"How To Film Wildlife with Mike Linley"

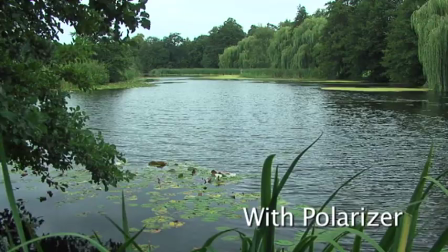34:37 When shooting trees and green landscapes, the polarizing filter will improve the color saturation of the leaves as well as reducing the speckles of reflected light.
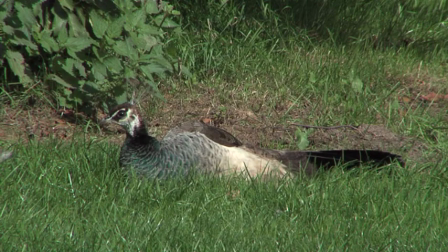34:47 Although you can't always see them with the naked eye,
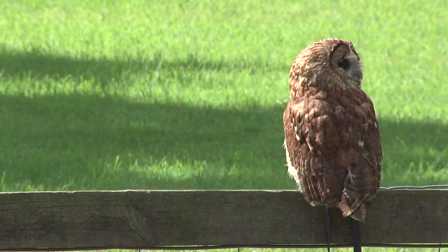34:49 leaves and grass reflect millions of tiny white speckles which bleach out on compressed digital tape formats.
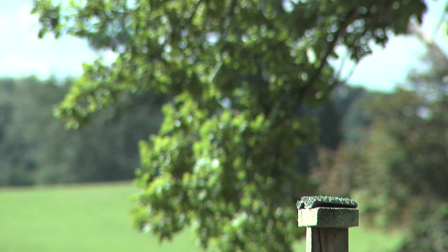34:56 The polarizing filter eliminates these reflections, so the final result will show the leaves just as they should be,
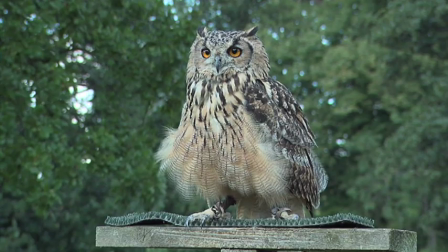35:03 saturated with colour and with no washed out speckly reflections.
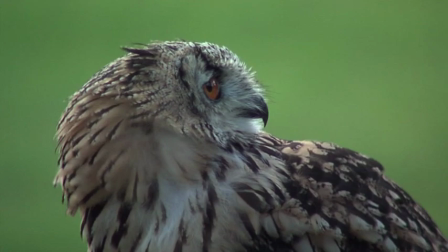35:08 If you're shooting wildlife that's surrounded by foliage, using a polarizing filter will often give you the professional results you're looking for.
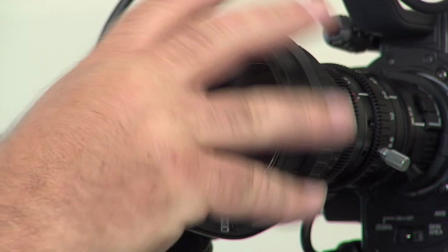35:17 You should also have a UV filter permanently attached to the screw thread in the front of your lens.
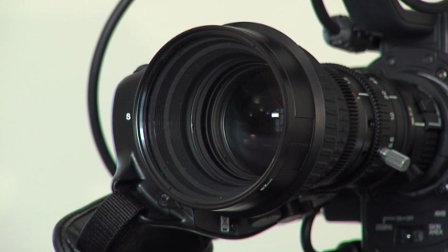35:22 This won't affect the matte box or any of the filters you use.
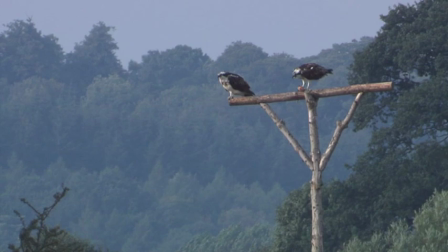35:25 The UV filter absorbs ultraviolet rays, which are invisible to the naked eye. But on a clear day, these rays will produce a bluish-green colour cast on foliage when shooting animals during the day.
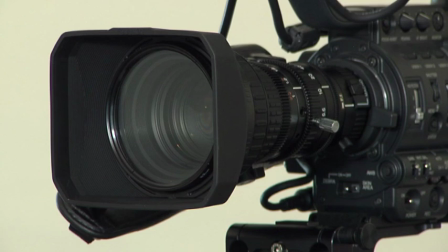35:38 The UV filter will also protect your camcorder's CCD chips from damaging UV rays, as well as protecting the front element of your lens from scratches. It's much cheaper to replace a scratched UV filter than it is to replace the front element of an expensive lens or sun-damaged CCD chip.
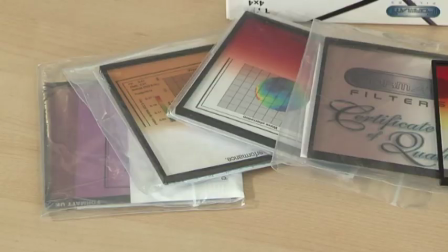35:55 Then there are graduated filters.
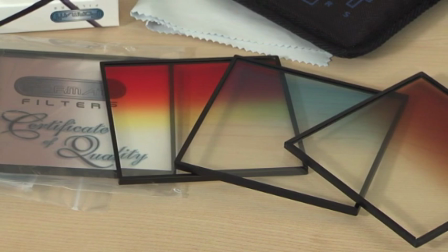35:58 These can really enhance a shot, especially those scenic establishing shots or cutaway landscape shots that are often shown between scene changes.
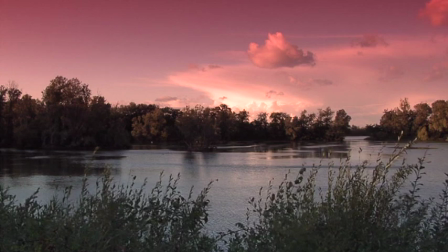36:08 Graduated filters are normally used to give the sky a more dynamic look or to change
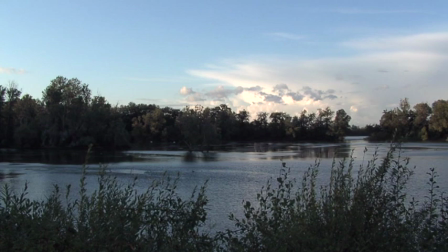36:13 its colour to make it look like an intense red sunset or tobacco-coloured graduated skyline. Take a look at this shot with no graduated filter. This establishing shot looks fine, but look what happens when a graduated filter is put into place.
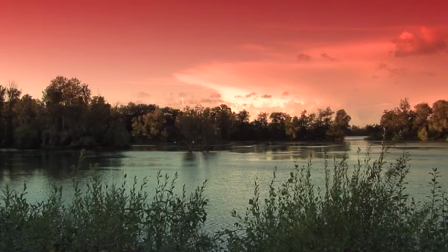36:28 Much more dramatic, and it really brings a scene to life. It's important that you don't use filters just for the sake of it, especially with certain special effects filters.
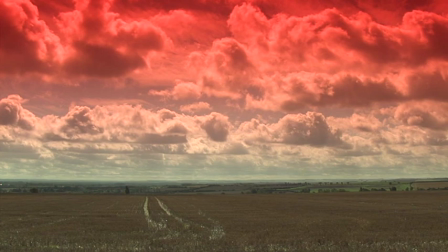36:39 They should only be used to enhance a shot. If a filter effect is noticeable to the viewer, then it's drawing attention to itself.
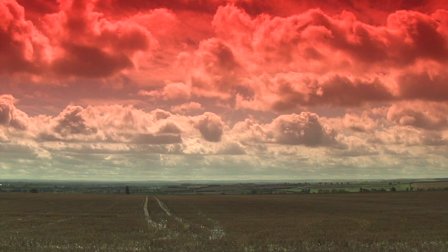36:47 And rather than enhancing the image, it will detract from it, disturbing the flow of your program.
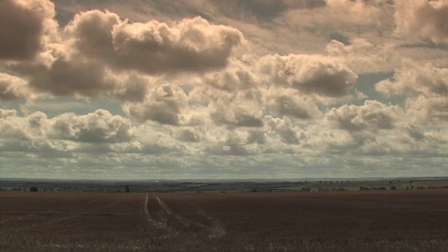36:53 If you're in any doubt as to whether a particular shot requires a filter or not, I'd recommend not using one.
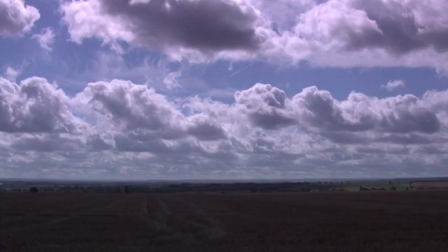37:00 Remember the motto, if in doubt, leave it out. Of course, you could always shoot the scene twice, once with and once without the filter.
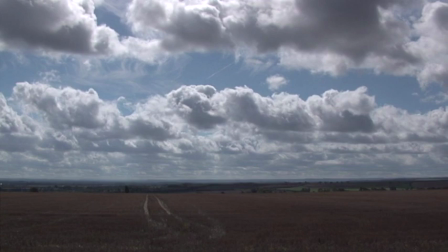37:09 This way, you'll always have the choice during the editing stage.
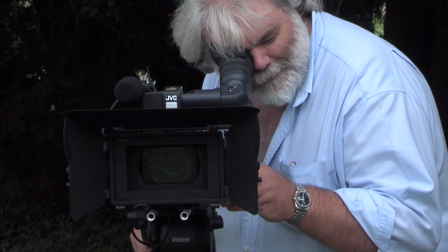37:15 Finally, when shooting with filters, the camera generally needs to be mounted on a tripod, as handheld shots will almost certainly draw attention to the filter effects. This is even more obvious if you're using a graduated filter.
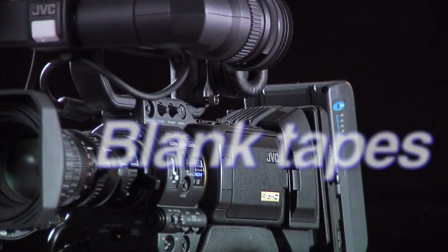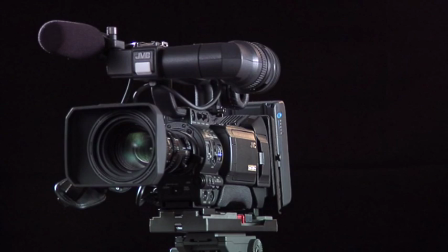Of course, we all have to use tapes when making programs, but which one should we use?
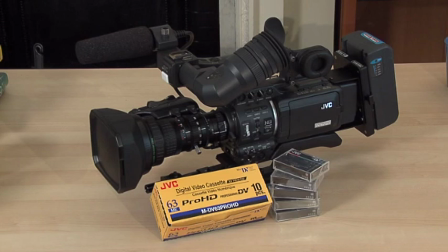37:44 For me, the answer to this question is quite simple. I'd always recommend using the best possible quality tape made by the same manufacturer of your camcorder.
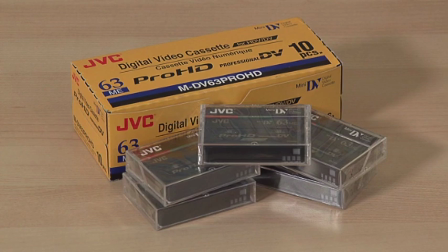37:54 In this instance, that would be the JVC DV63 ProHD tapes.
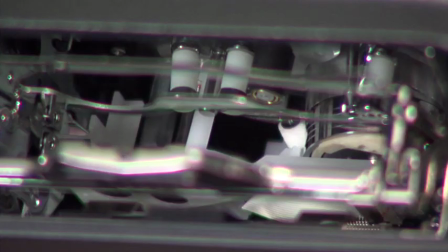38:00 It's possible that incompatibility issues can occur when using tapes by other manufacturers.
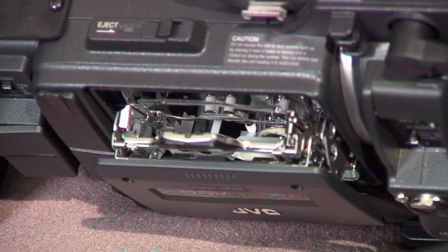38:06 These issues can include clogged or dirty heads, as well as other parts of the tape drive mechanism, which may in turn cause dropouts and other artifacts. It's also possible that the tapes can become worn out quite fast or even damaged, so stick to the best quality tapes made by the same company that makes your camcorder, and don't skimp on the price.
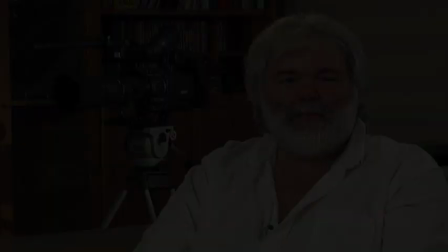38:28 It's simply not worth risking your priceless footage by trying to save a few pounds.